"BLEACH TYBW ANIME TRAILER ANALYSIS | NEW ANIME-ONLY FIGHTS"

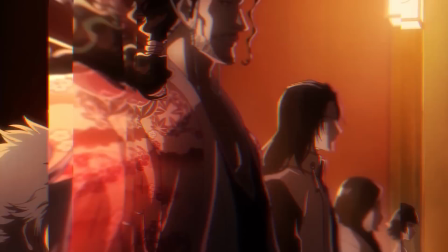(8:07)
The music then briefly pauses as we are shown some impressive shots of head captain Yamamoto with
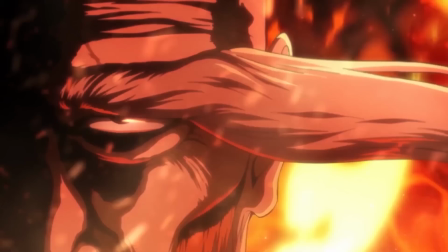(8:12)
the music once again building up to signal a faster more intense shift in the trailer.
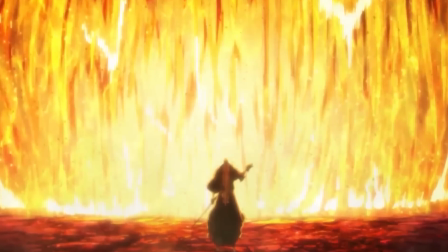(8:16)
The first shot is of the head captain standing in front of this towering wall of fire that is taken straight out of chapter 505 after he defeats Driscoll Bursi.
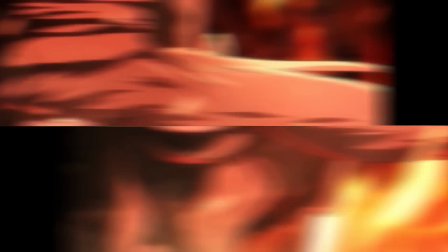(8:25)
Then the music kicks in as my favourite part of this new OST starts.
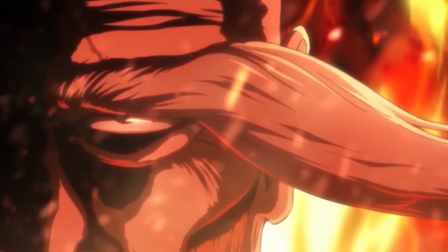(8:30)
And you can definitely tell that this is Shiro Sagisu composing the soundtrack as it reminds me a lot of what we got during the Hellburst movie and the Fate Karakura Town arc.
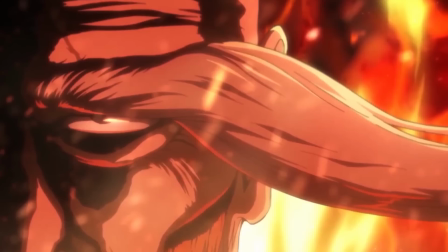(8:38)
We have this amazing operatic choir that is accompanying the intense instrumental beat.
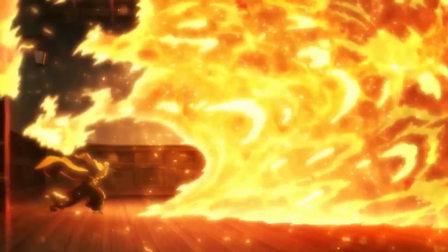(8:43)
We then see Yamamoto unleash his Shikai and swing towards the invaders just as they escape into the shadows.
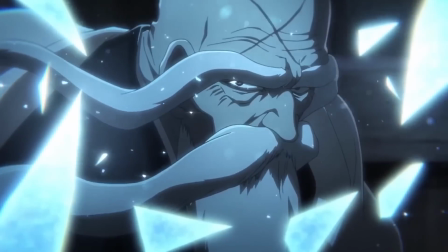(8:49)
Then a slow motion close-up of Head Captain Yamamoto after he destroys the Quincy Arrow that impales his Lieutenant Sasakibe.
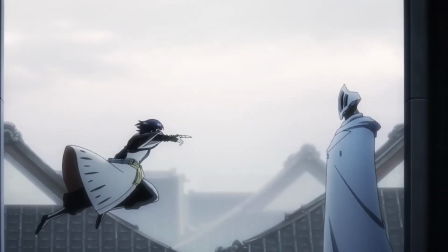(8:56)
Immediately after this, we see Soifon charging towards the Sternritter BG9, and then a shot of her wiping blood off of her face.
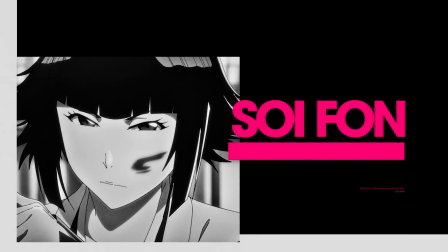(9:04)
Now, both of these scenes are anime exclusive moments that give us hints that their battle will actually be padded out within the anime.
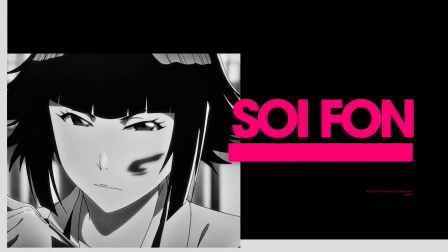(9:10)
We may even be able to see some of BG9's abilities here, which we never got to see within the manga.
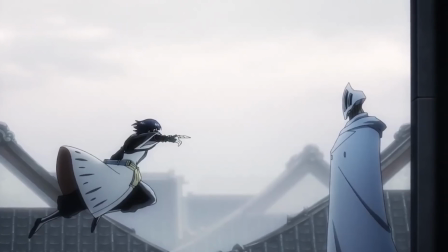(9:15)
I genuinely feel so reassured that this trailer is giving us enough proof that the battles involving the Shinigami who had their Bankai stolen will be expanded upon,
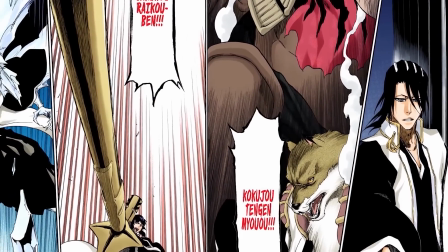(9:24)
because so many key moments occur off screen during this arc.
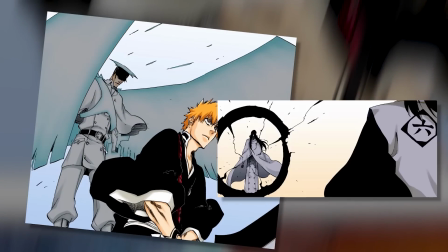(9:27)
And in all honesty, I can only vividly remember Ichigo vs Kirige, Byakya vs Asnod, and Yamamoto vs Yuhobak from the first invasion.
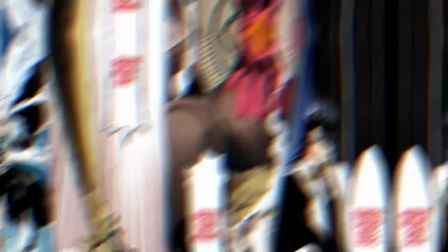(9:35)
So it's going to be incredible to actually see these key fights involving Hitsugaya, Soifon and Komamura also get some much needed attention.
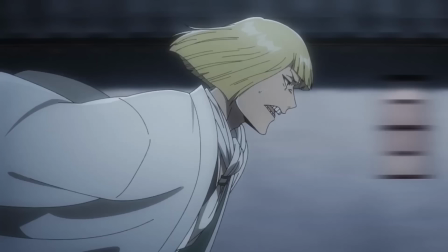(9:42)
We then cut to a scene of Shinji running that is taken straight out of the manga after he learns about the Quincy being able to steal their Bankai.
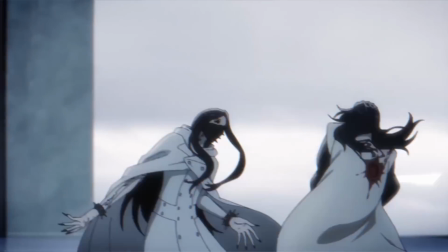(9:49)
Then another incredible moment within this trailer is showcased as we see a frantic Byakia rush attack the Sternritter Asnot.
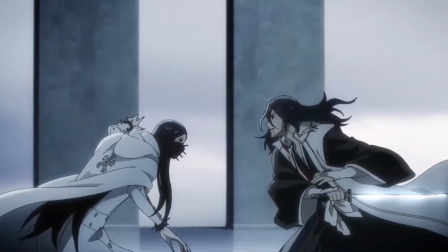(9:56)
Watching this scene in motion makes you appreciate the fluidity of the animation and just how incredible it
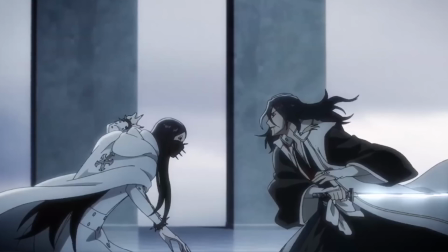(10:01)
looks paired up with the amazing soundtrack that gives this sense of urgency and desperation.
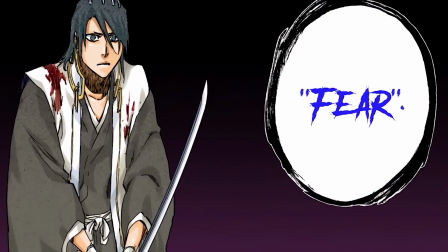(10:06)
This appears to be after Byakia loses his composure and has succumbed to Asnot's fear.
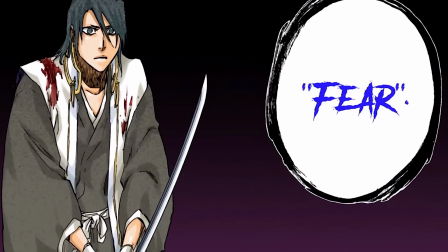(10:11)
We can tell this from the wound that Byakia sustains from chapter 501.
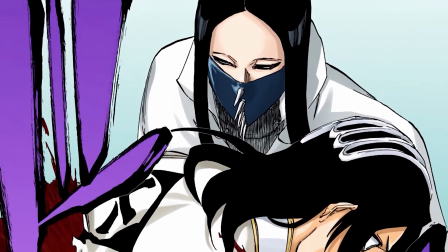(10:15)
This means that this clip of Byakuya striking Asnot is another anime exclusive scene.
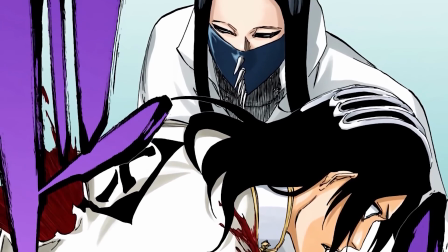(10:20)
Since Asnot had immediately cut him down in the manga, I didn't really give him a chance to retaliate.
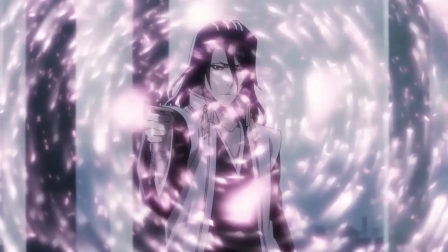(10:25)
We continue from here with a really nice shot of Byakuya activating his Zenbonzakura petals from the start of his battle with the Snenrita.
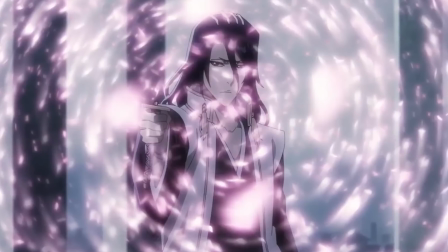(10:32)
Now this is what I was talking about earlier when I had mentioned that his abilities were much brighter when they were being used by Asnot in comparison to this muted look now.
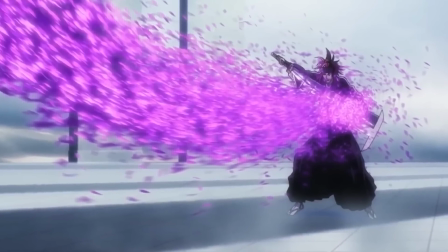(10:40)
This may be because the petals are scattering out in front of him and if they were too bright then it would be difficult to see him behind them.
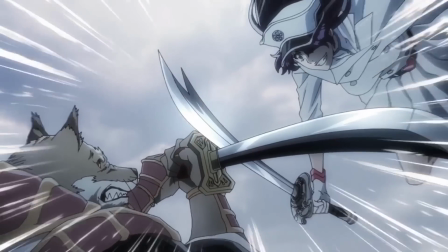(10:47)
Then there are some very rapid successive shots of Bambiata charging towards Komamura which once again is another anime exclusive moment as she attacks him.
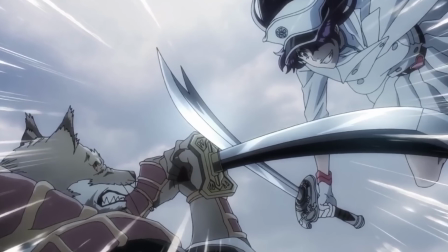(10:56)
There is more proof that these battles between the captains and the Stenritters will be fleshed out.
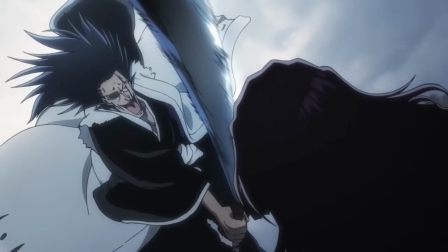(11:00)
Then there is an impactful shot of Kimpachi just going for Yuhabak with his maniacal laughter from chapter 503.
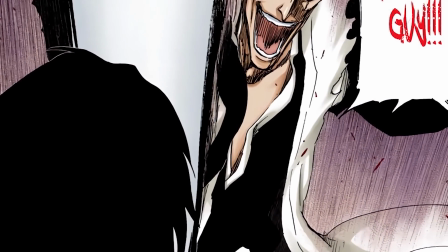(11:06)
Now this is one fight that I really want to see within the anime since in the manga Kimpachi just got taken care of off screen.
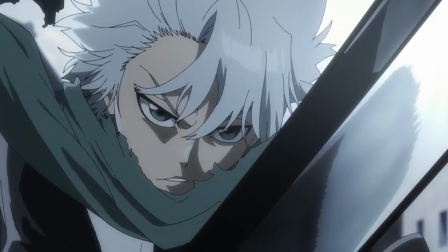(11:12)
And continuing with the fast pace, we see Hitsugaya clashing with Kang-do, which again is another anime exclusive scene.
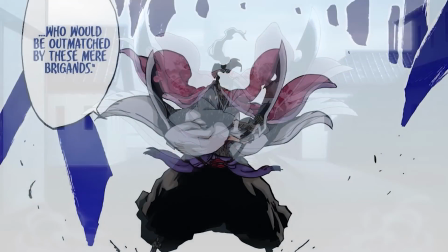(11:19)
We then see a scene straight from the manga as Shunsui rushes Swadzi enemy after he senses the head captain arrive onto the battlefield, which boosts his morale.
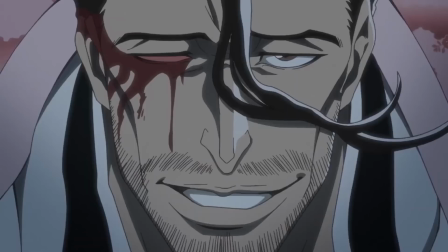(11:27)
We get this really nice uncensored close-up shot of Shunsui, which leads us on to a brief look at Ukitake reacting to the news that their bankai can be stolen.
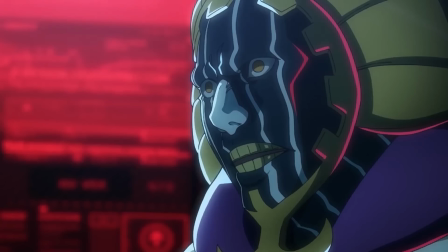(11:36)
The following scene is of Mayuri from the start of the Thousand Year Blood War arc,
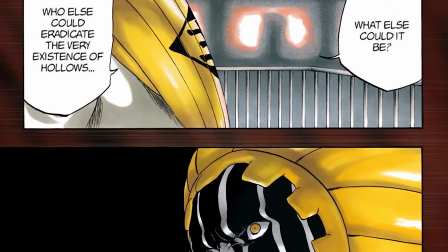(11:40)
where he comments upon the large-scale disappearance of Hollows, as he states that only one group could be capable of such a feat.
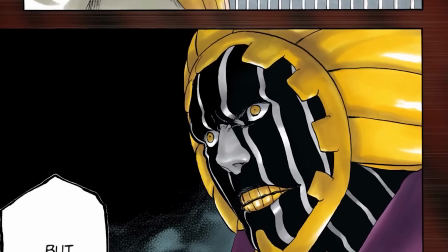(11:47)
Now, in my trailer reaction, I'd actually praise this scene as I love Taguchi's exaggerating lighting here,
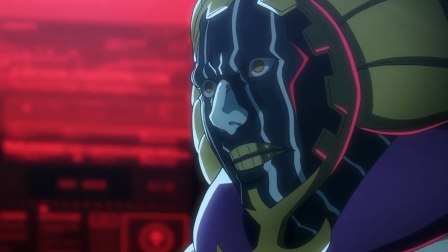(11:52)
as it makes the red really pop out of this scene, giving us a sense of impending danger through the warning lights blaring within the Research and Development Institute.
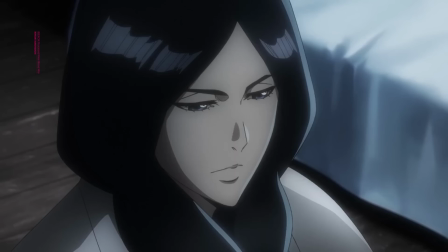(12:00)
We then cut to a glimpse of Unohana, then Kensei, and lastly Rose.